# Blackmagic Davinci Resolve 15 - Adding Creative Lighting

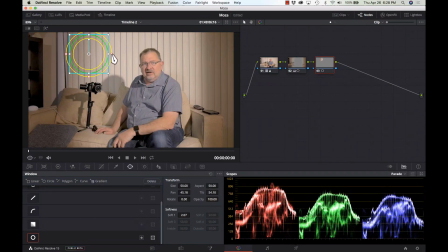So I'm going to pull this in. I'm going to increase my feathering some there. And okay, now we have this power window. What do we want to put in that window? Well, I want to put color. So I go over to the color tab, and how about some purple?
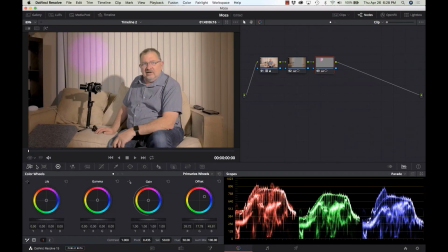I'm going to turn off the power tab so you can see what that looks like. So I have a purple circle there. May not be the best looking thing in the world. So I think we need to soften it up some more.
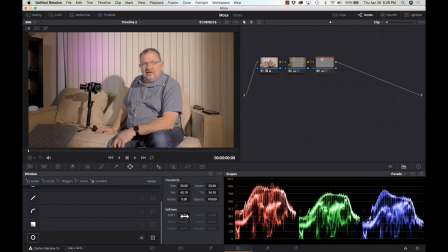Like so. Now it doesn't look like just purple plastered on the blinds there. It actually looks more like a light coming through and shining on the background.
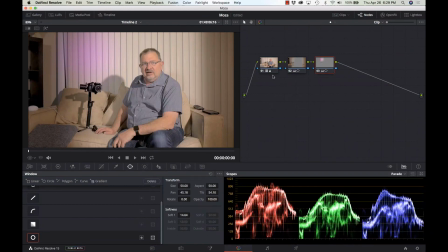Let's do something similar on the other side. So again, new node, otherwise I'm going to get the same effect. I'll do another circle. Oops. Oh, I have to turn it on. Turn back on my power window.
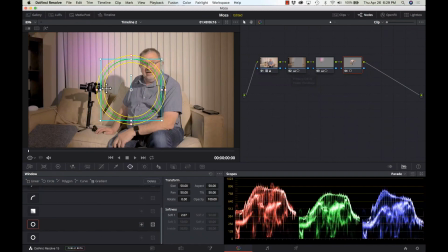All right, here we go. So get this one up in the corner and let's pick another color, maybe some yellow. Sure, we'll go with yellow here. I'm gonna turn off the tool so we can see.
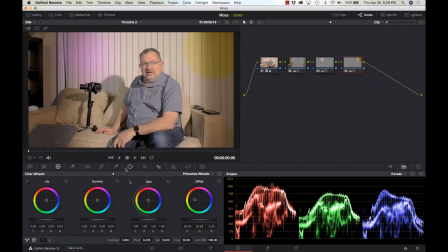Again, just looks like a big painted circle. Go back to our power window and we can soften this up. Turn this off so we can see how it's looking.
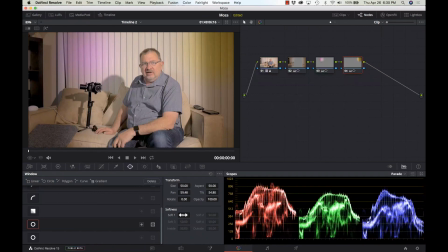And we can keep softening it up until it looks way more blended than it did before. All right, now I'm thinking I just didn't do enough on this gradient.
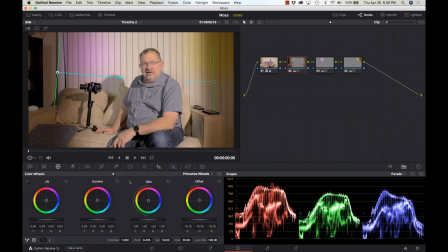I think we can do a little bit better on here. So I'll go just back to that node and turn down the exposure on the offset, which is gonna affect the entire scene.
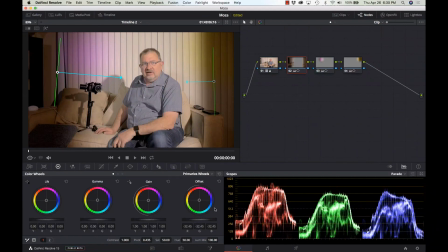Well, right now it's only affecting the power windows, which happen to be two gradients, and so it's going to work really well for us. All right, I'm kind of liking this so far, and maybe we need a little splash of color up on the top.
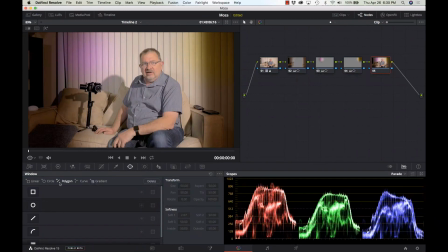So option S, another new node, power window, we'll do another circle here, put it up above. So now I can't get above the scene, so it makes it really difficult.
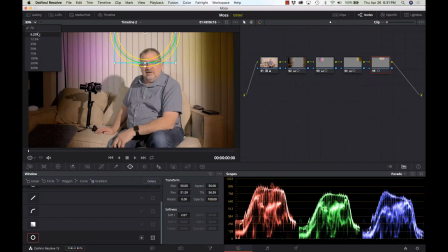Well, really handy shortcut. There's two different ways I can do this. I can go over here to fit and make it smaller,
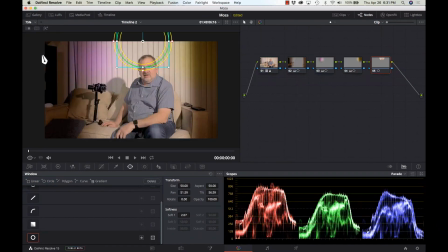25%, 50%, 75%, so that I have room now to get above the scene. Well, another shortcut, the way I prefer to do it, again, I'm on a Mac, so I'm going to hold down the Option key and scroll up or down.
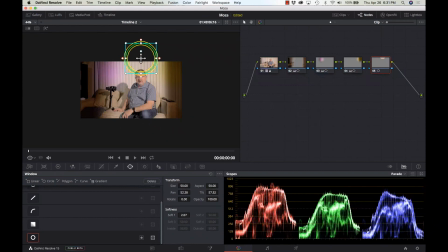Very quick way of being able to adjust my zoom factor. And I'm not too keen on, there we go, not too keen on it being a circle there, because I kind of don't want to go over the head,
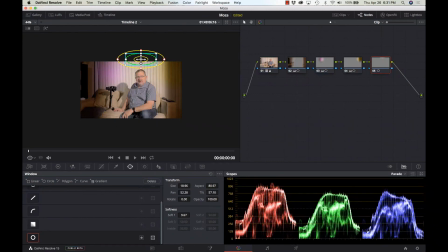but I think this might work out pretty good. I'm going to zoom back in so we can see it.
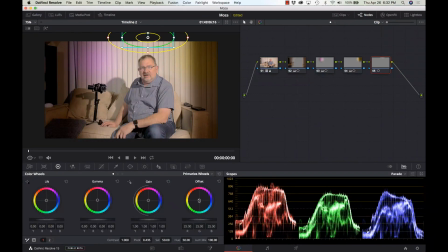Pick another color. Maybe we'll go from yellow to green to purple. Sure, that sounds wonderful. Sounds very 70s-ish, I guess. Now we're going to turn off the overlay so we can see what it's doing.
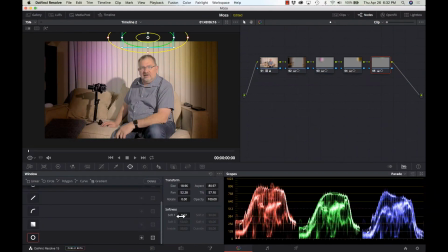Again, probably not enough softness on there, so we'll kick up the softness some more. Turn off the overlay, and there we have it. It looks like three different background lights with gels on them lighting the background.
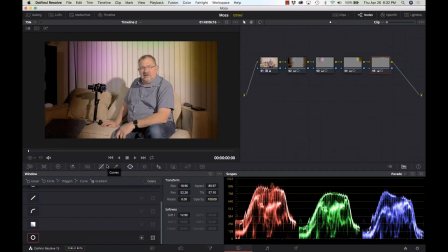We focused on the subject by bringing in that gradient on the sides. It looks very, very natural.